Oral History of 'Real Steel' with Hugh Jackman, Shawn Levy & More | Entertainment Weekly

I didn't mean any of that because we're still a movie after all.
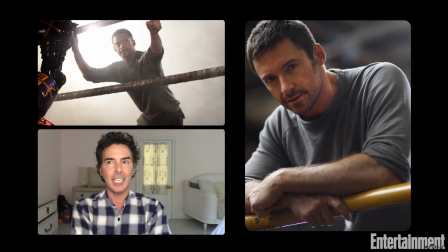491s
If I'm going to give people a, you know, a Hugh Jackman boxing movie and he's never really going to take his shirt off, at least he's going to be in some tight t-shirts. I remember very, very clearly wanting to not get up in the, or get caught up in the childlike wonder. I really wanted to show that this woman lives and breathes these robots.
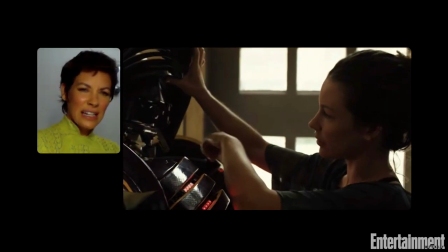511s
She's quite a strong character, you know, and she's always kind of tough and she's got a tough exterior shell. And in one of the rehearsals or one of the takes, I became overwhelmed while I was in the middle of the scene talking to him. It just became really real for a minute. And I turned away because I was starting to tear up. I was starting to get emotional. And then I kind of gathered myself and like quickly just did this and came back into it thinking he might need to cut around that.
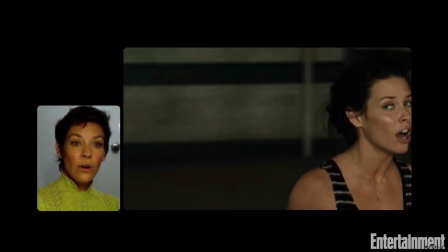540s
And I remember it was like, oh, that's her that we just saw.
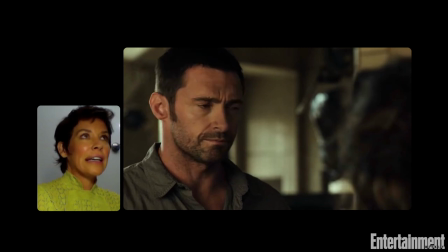548s
We just saw something that was very specific. Like it felt like in that moment, we both understood Bailey a little bit better. And that was like, oh, now I understand her.
Long way down. If you fell, you definitely.
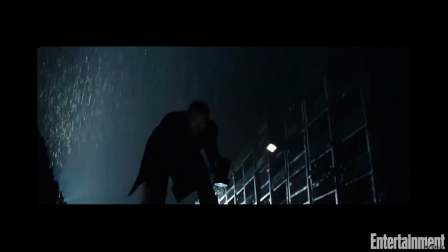I remember everything because at some points it felt like life or death. We were on a massive, massive set that was built from the ground up. We built that sluice with just gallons and gallons of water and mud, and we hung Dakota off of that robot arm.
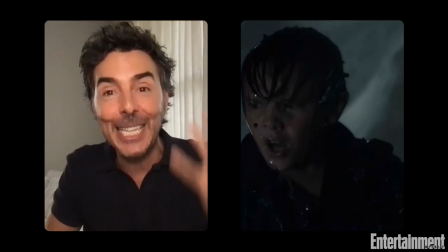584s
And so when he looks back and he is dripping with mud and he looks terrified and cold and shivering, it's because he was. It's all part of what adds up to that magic. There was a lot of preparation. It's not like they just slung me off the edge and at 10 years old and I was scared. There was a lot of preparation. I would really enjoy going down that slide at a certain point.
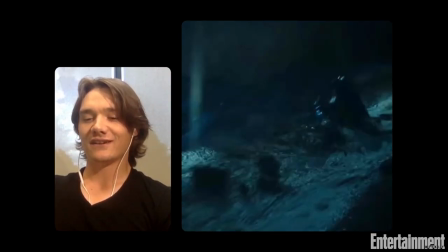604s
It became fun for me. So on the day when I was caked with cold, cold water and cold mud,
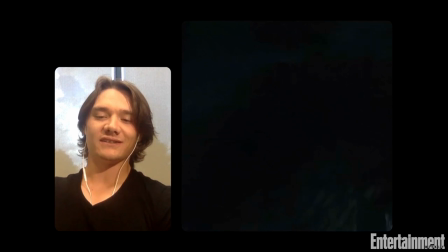612s
because, you know, you have to make it real. You can't just put all that in special effects.
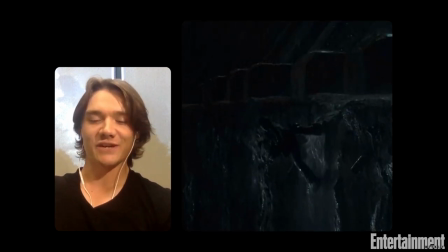618s
It's got to be some of it, right?
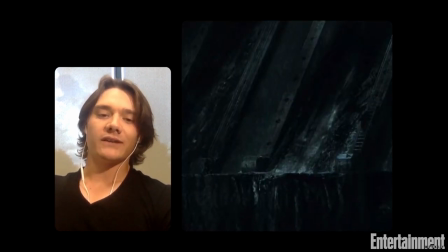620s
That was probably the moment where I said, okay, this isn't fun anymore. this is work. I think every actor reaches that point where they realize their job isn't just fun when they do their first rain scene. It's always miserable. It was tough.
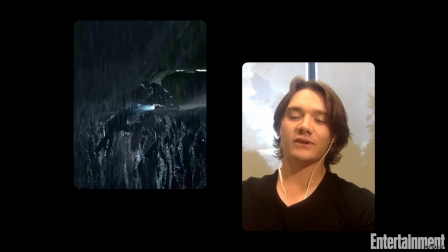638s
It was cold out, but, you know, I don't think there was any other way we could have discovered Adam other than me nearly losing my life.
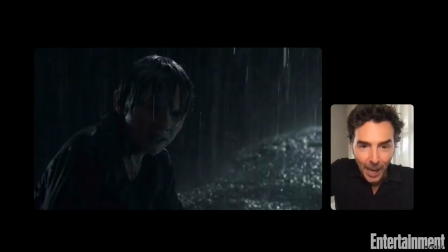647s
But it sets up this moment where he finds Adam, flashlights bouncing off the water,
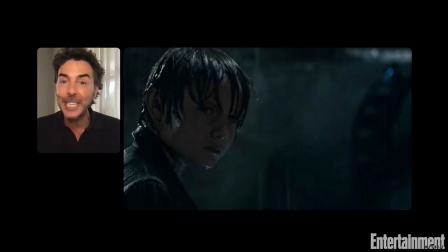653s
and his eyes lighting up when he sees the grill of Adam's face.
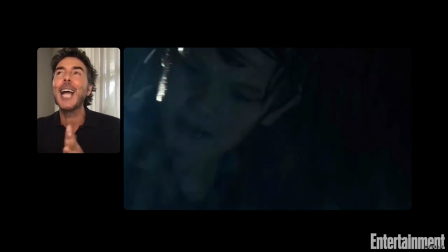657s
It is, I love that moment so much. And it's like E.T., it's so a Spielbergian moment of wonder and discovery. It's also now very Stranger Things-ish, which is weird that I now realize that, oh, I just keep revisiting these magic childhood moments. Time when Adam is on the table, that was the first time I got to act with Adam. And when he sits up and starts moving his head with me, I was just a 10-year-old in awe. There was no other way to put it. It was just real. And yeah, it was great.
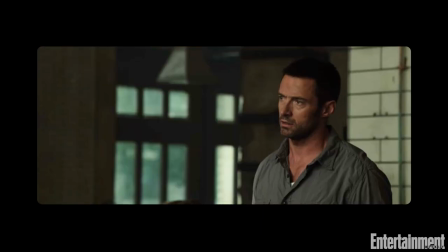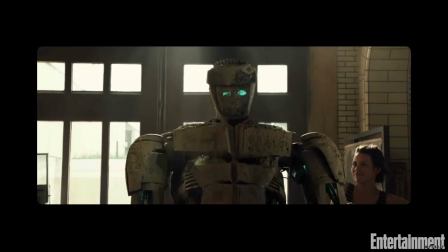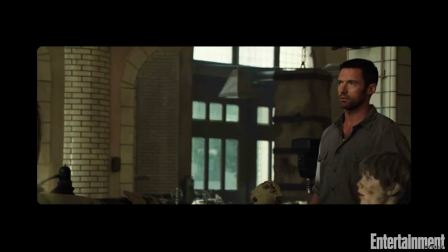701s Whoa, whoa. Oh, watch out. Stay back.
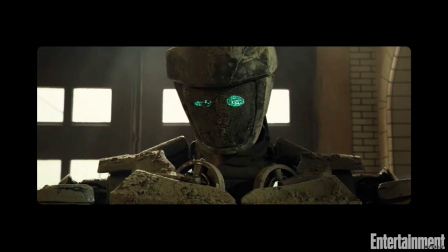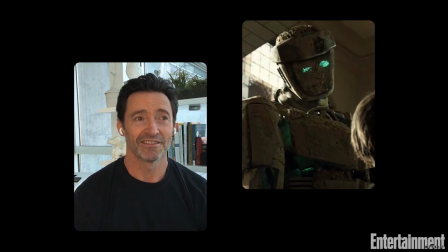709s
Dakota's a really, really great kid. He's not a kid anymore. He's the age of my son. You know, I remember in the first few days, my job is really just to make him feel comfortable and to hang out and be with him. And I loved it. To be a kid that young and be opposite Hugh Jackman and have to go back and forth with him, you know, he held his own, and what he did was very impressive.
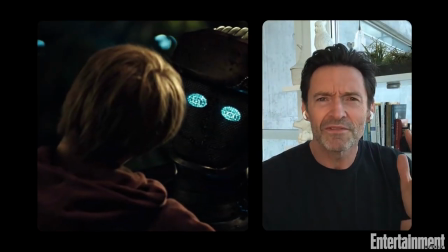732s
I was always aware this is his first movie.